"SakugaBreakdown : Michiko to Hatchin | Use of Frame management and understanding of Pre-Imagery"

Hey, welcome back to another Sakuga Breakdown here on Channel Cozy. My name is Neil, and today what we're going to go ahead and do is actually handle one of my all-time favorite shows, Michiko to Hatchin. And since we're on the subject of knives from the last episode or the last segment where we covered Attack on Titan, and that will be located in the annotation and in the description below if you want to watch that one. We're going to stay on the subject of the knives, and this one is a knife kick or a knife drop into the wall, and this one focuses more on frame manipulation or frame management and anticipation. So this one's going to be an exciting one. Let's get into it.
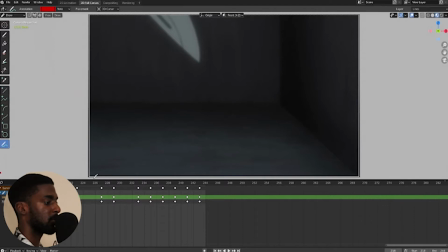I'm going to it starts out with the knife in one frame here, and there's a good amount of single frames in this one, and there's a good mixture of frames in this cut actually, where it goes from 1s, 2s, 3s, even 4s.
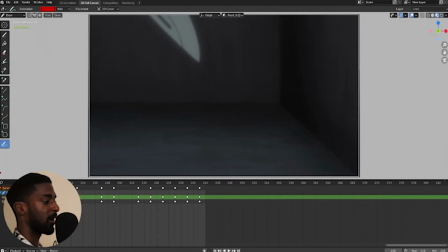And we're going to go ahead and look at that and how it changed the pacing of the animation, or changed the pacing of the cut, and how much energy and how much was behind these
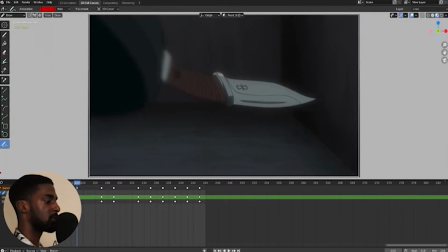four frame lasting drawings. So it starts out with the knife in the first frame.
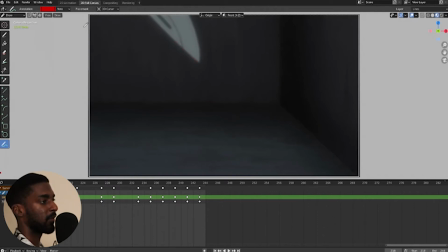It's blurred out, so the knife, from the beginning of the video, saw the knife was falling out of Michiko's hands, and it was falling in this direction, slightly in this direction, not completely down forward. So it's coming down in a angled direction, so we're going to draw the arrow there,
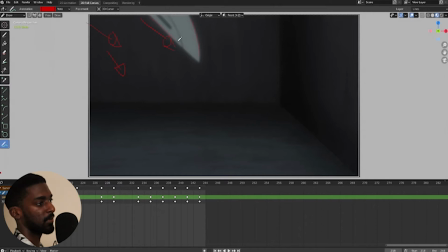and it's blurred out just to show the spatial difference. I'm sure it's going to unblur in the next frame. Yep, there it goes. And then in the next frame, you get a good drawing of the entire knife. There's a lot of Gaussian blur here, famous for animes.
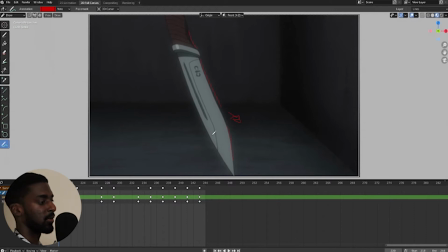And then it goes into, this is where it goes into threes. 1, 2, 3.
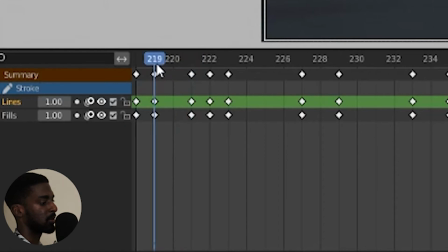See, 1, 2, 3. So it goes 219, 220, 221 falls on that third frame.
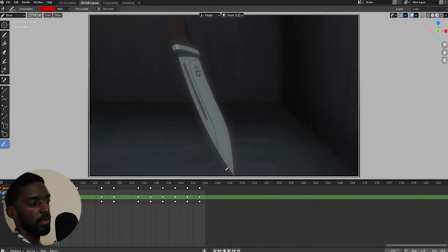And you can imagine the blade. The thing is with this animation, or this cut, it has a lot of presumptions put into it, so it doesn't even need all the extra drawings indicating that it's slid on the floor or what have you and flipped up,
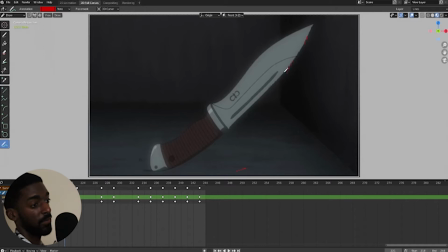because it already indicates here with the little smurs. You're not even going to really pick up on that, but that extra, that attention, that's good foresight, that's good detailing. And so it's slid up.
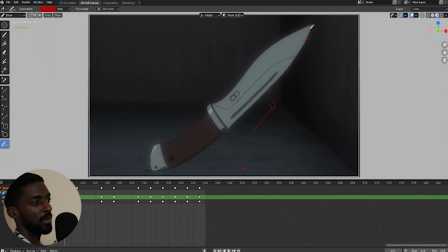And remember, it's actually still going in this direction, so it's not angled. It's drawn at a front view, honestly, but it's honestly angled. I can see it's angled a little bit this way, and it turns, it flips, it clips onto the floor a little bit.
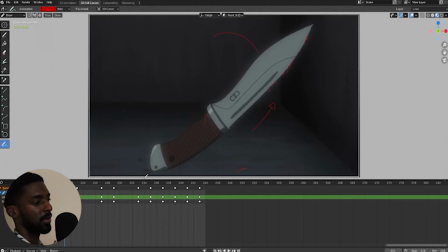There's a little dust particle, or if you want to call it a little ground, a little cement there pops up. Nice little thing. And it bounces up, another one, I believe that's the same one actually, it just comes up and it follows the blade,
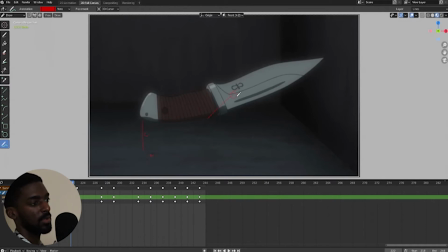and it's actually, you can see how it's still angled this way, it's turning this way, and that bounce, and this is where it gets interesting.
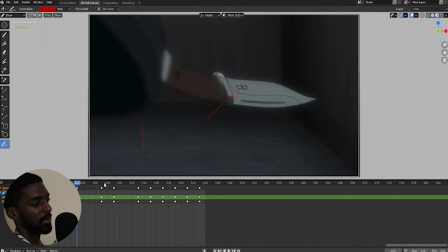You can see all these were on 1s, and that's really just nice. It shows the speed of how the knife is being turned, or shows the speed of how the knife bounced onto the floor.
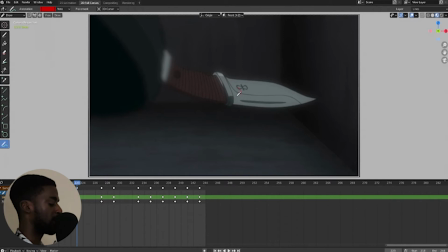And it's really evident in it. That's when then the animator comes in, slows down everything with just a hard punching 4-frame drawing. And this is what I was getting into the last video with Attack on Titan.
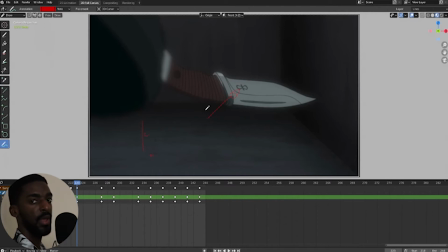Why didn't they leave the knife going into the rope on 3 frames just to hold it just a little bit?
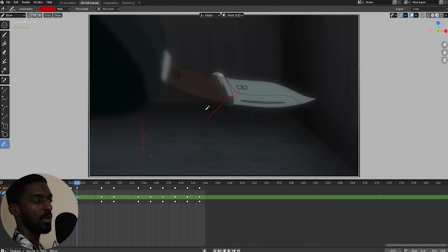It's not that important, or it's not going to show much significance, but honestly it does. And this is where that anticipation comes in, when I was talking about into that last video. And he holds it for 4 frames just to get that punch.
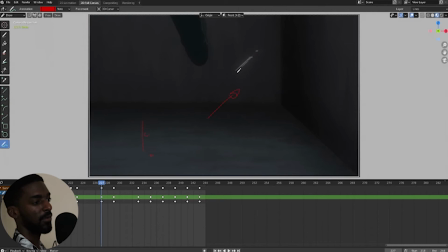Bop, there goes the kick. You don't even need to draw the foot hitting the knife or the foot coming in contact with the knife, because to the viewer, the viewer already knows what's going to happen in that situation. So the 4 frames already holds
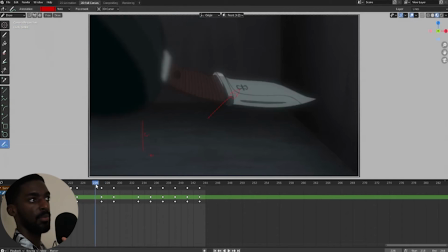all that pre-anticipation, or that pre-knowledge, or that pre-vision into the kick, and the foot just follows it. So you don't even need an extra frame here coming in with the kick or the contact with the foot to the knife.
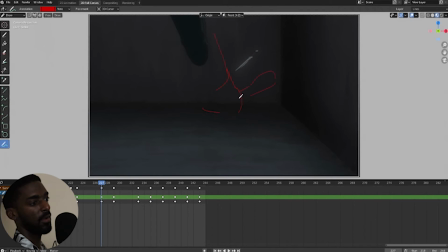It would have been nice, honestly, if they had the foot coming in contact here and there was a little smur. But I believe that would have lasted possibly 1 frame. It would have looked nice, but it was not needed. And then it goes into 2s.
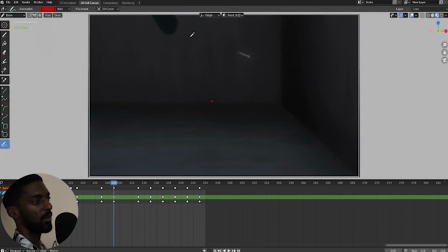Let's go ahead and draw a little dot there. And the the foot starts to come out of frame, and then add a little smur. And the thing is, the foot does not come out of the frame. That's what makes this cut so insane, bro.
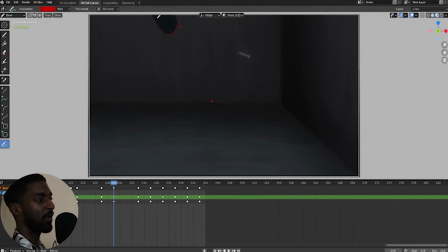He kept the foot, and it curves down into the edge here of or into the edge of the canvas, and it comes down and comes out, keeping the foot into that tight area, because they're roughing it out into a closed space.
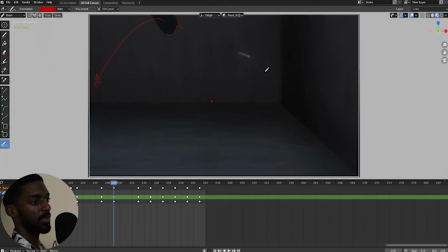And let's go ahead and focus on the knife here at this moment. And the knife has been kicked into a spatial distance, so now it's going to bounce off this wall right here. And just that use of 4 frames again with this drawing,
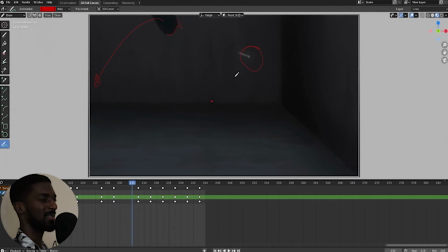ooh, it just gives it that extra oomph, you know what I'm saying? Just that extra bop, and it just comes out perfectly.
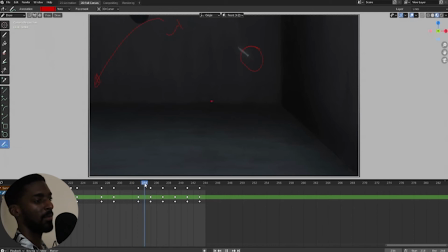And he held it the drawer, the animator held it for 2 frames, flipped it once more just to give it that, once it comes in contact with the wall, it doesn't actually come in contact with the wall.
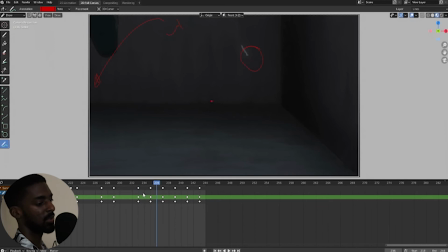It comes in contact with the wall actually in this area. It's not going to be shown or drawn that it comes in contact with the wall, but the next frame indicates bop. It comes right back, shimmers off, kept that frame actually for 2 frames, and gives it 1 single frame.
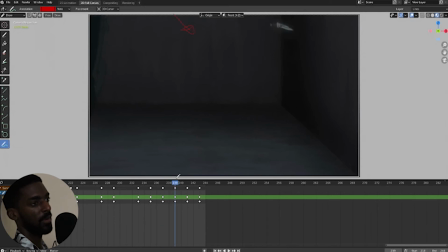Each of these shimmers got 1 frame, comes back, bounces in, and I hope you notice that the foot comes back over here. See how it rounds out? And that's a very important part. It doesn't just kick and then come straight back. He or she keeps it into the frame,
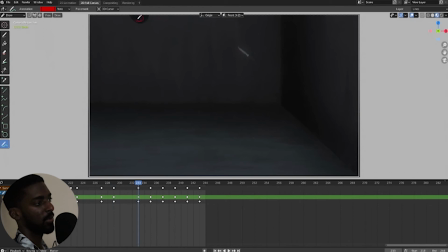comes around, slows down, stops at this point, and that's where he gets control of the energy, gets in control of his foot, and then it reaches back. Because you can also remember that he's in a tussle with Michiko on top of his head,
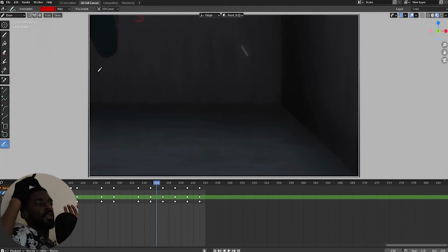or on top of his body, so he has to keep all that weight on top of him and try to bring his foot back into place to balance himself out. And the real important part is
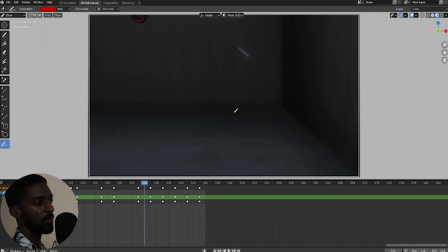that gives this cut so much power is the sound design again, and the character or the voiceover. Because when he kicks the knife at this part, you can hear that
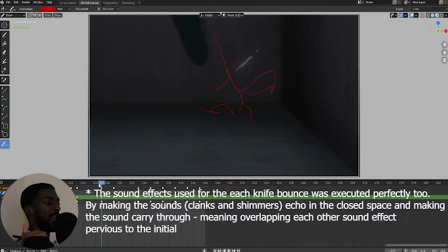and it just emphasizes that struggle that he's in, and he's just like, oh god, get that, just trying